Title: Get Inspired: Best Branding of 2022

What does it take to do the very best branding work on the planet? Well, the five projects I'm going to share with you in this video are the pinnacle, according to the judges of the 2022 D&AD Awards. Let's have a look at the top level pencil winners.
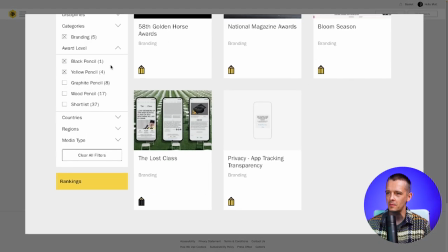So here are the top five I've selected in this left column, the black pencil, just one of those, and yellow pencil winners.
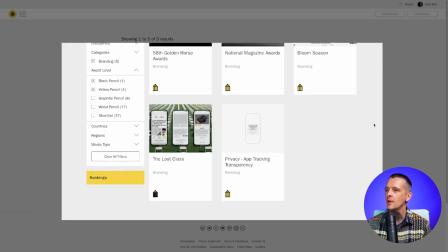These awards progress down. And let's have a look at them.
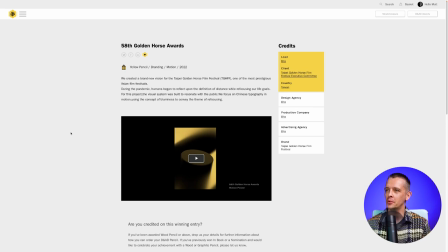So I've got them opening tabs here, actually. firstly the 58th golden horse award so this won the yellow pencil for branding in the motion subcategory this was a designer just named Beto this is from Taiwan
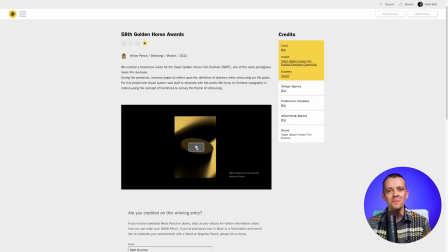nice to have something from the east here on the channel we tend to have a lot of
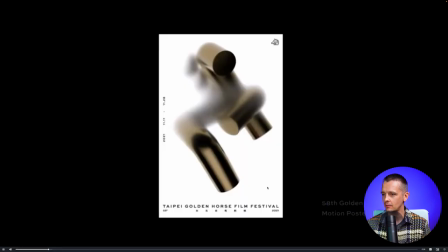western related things because I speak English so let's have a look at this video so this is an identity let me skip back for
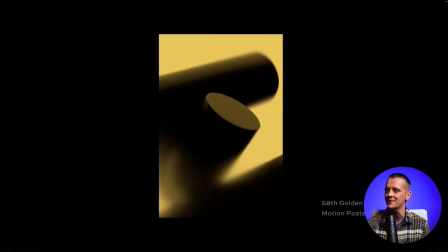a film festival as you can read here there's english there too and we see these motion posters so
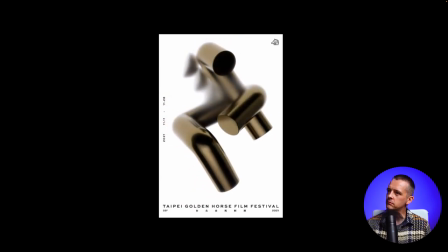what do we have we have this 3d kind of looks like an abstraction but i hear the name horse and i can
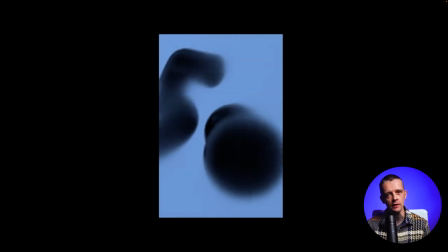sort of see the form of a horse here through these tubes and apparently
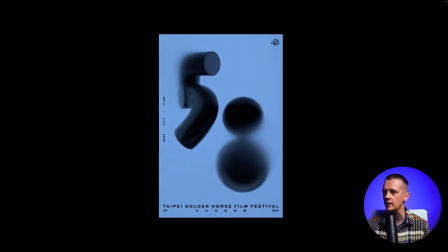returning to after covid this is the idea of things coming into focus and out of focus and
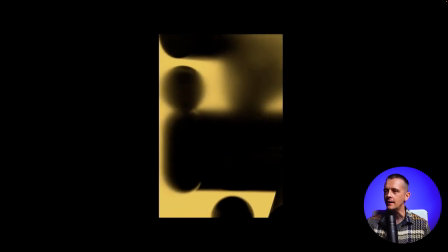our ideas about proximity
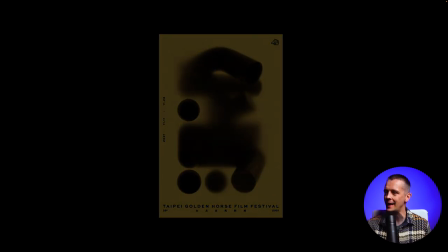it's all in there it's all kind of inspired but these posters are very elegant there's an underlying identity below
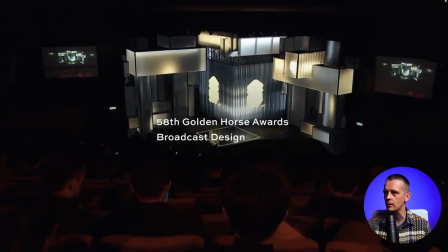them with this color scheme with the gold and then this light blue that work really well together and then a lot of black and white and I really like this
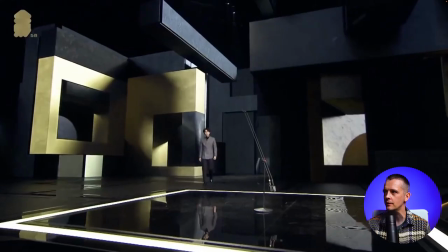production design with all these different size light boxes of different forms
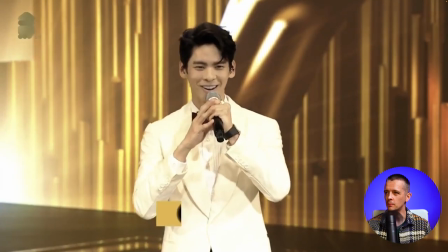it just creates something that's very sculptural and then this
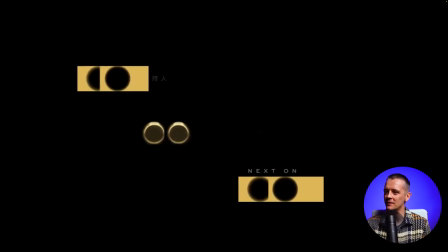elegance that really comes through all these little elements so we see with this titling
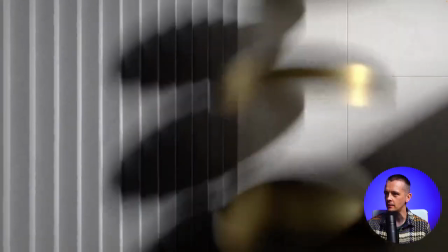the way they've used from the tube and then you know the circular form that evokes that and
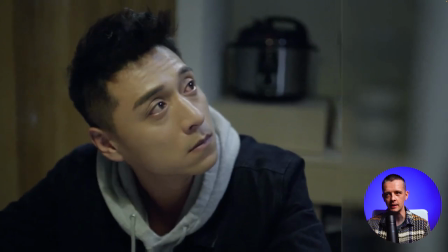all these graphics have that sort of elegance the way they move they ease in and out all the motion is
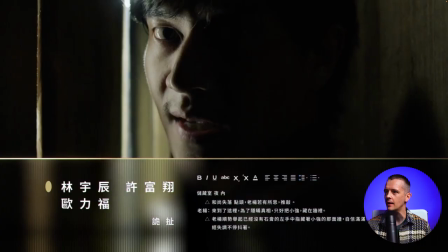a consistent form of motion theory that just adds to the elegance which They're obviously going forward is primarily using this gold color,
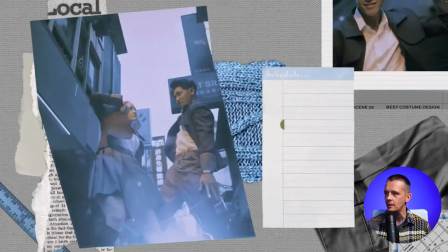but the way they use it in a simplistic form and just accent these blues and that, then they can get into more interesting compositions as necessary.
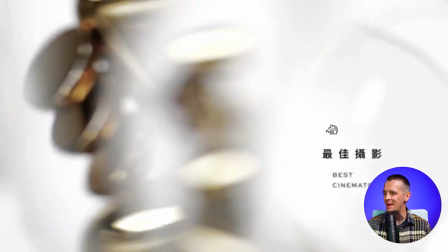Best film editing, clever little animation to represent the editing process.
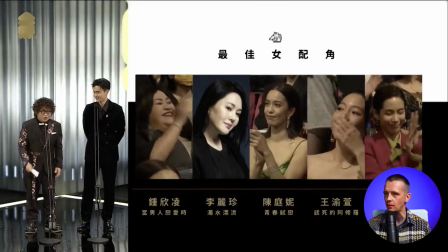And they've just really made the most of these 3D assets by, you know, animating in the space and also having still versions of them.
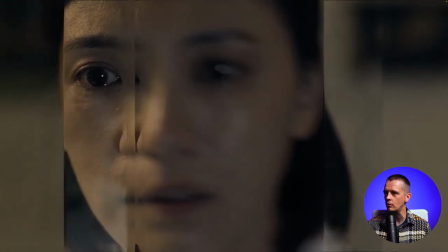When you actually look at the award trophies, which you'll see in some of these clips,
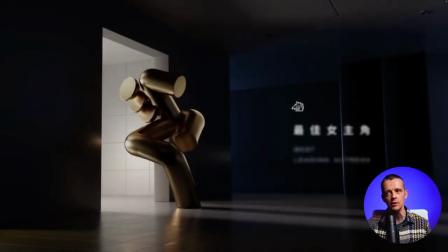it's more of a naturalistic representation of a horse.
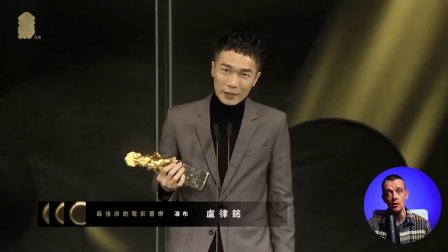And that's how the previous main logo for the awards is as well.
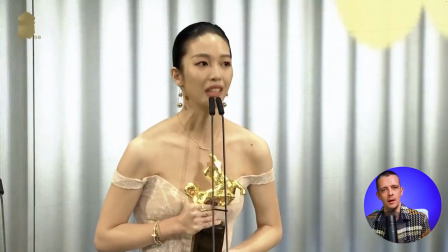But they've decided to really update it by doing something more minimal, more graphic,
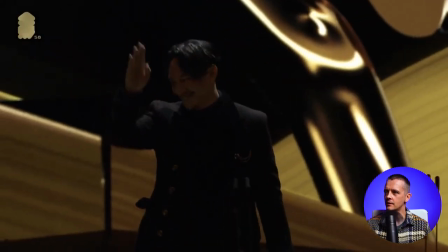more sculptural, which lends it a sense of modernity as well as this elegance.
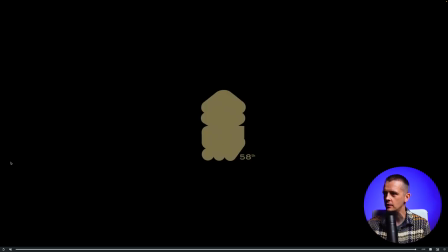So I think this is really executed very nicely throughout.
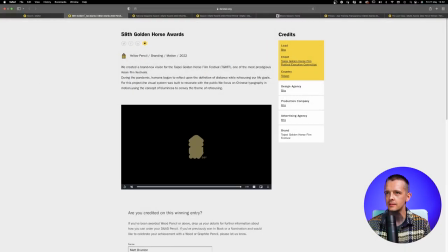So great work from Beto and nice to have something from Taiwan and that region here.
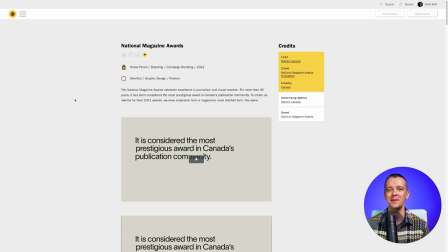The next is an identity for another award ceremony, the National Magazine Awards in Canada. And let's have a look at their video. These little brand videos are kind of a key thing.
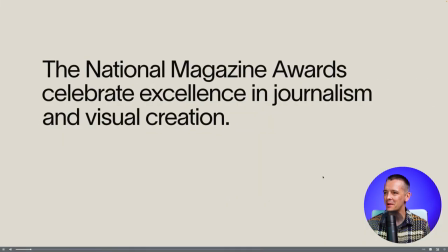This is celebrating excellence in journalism.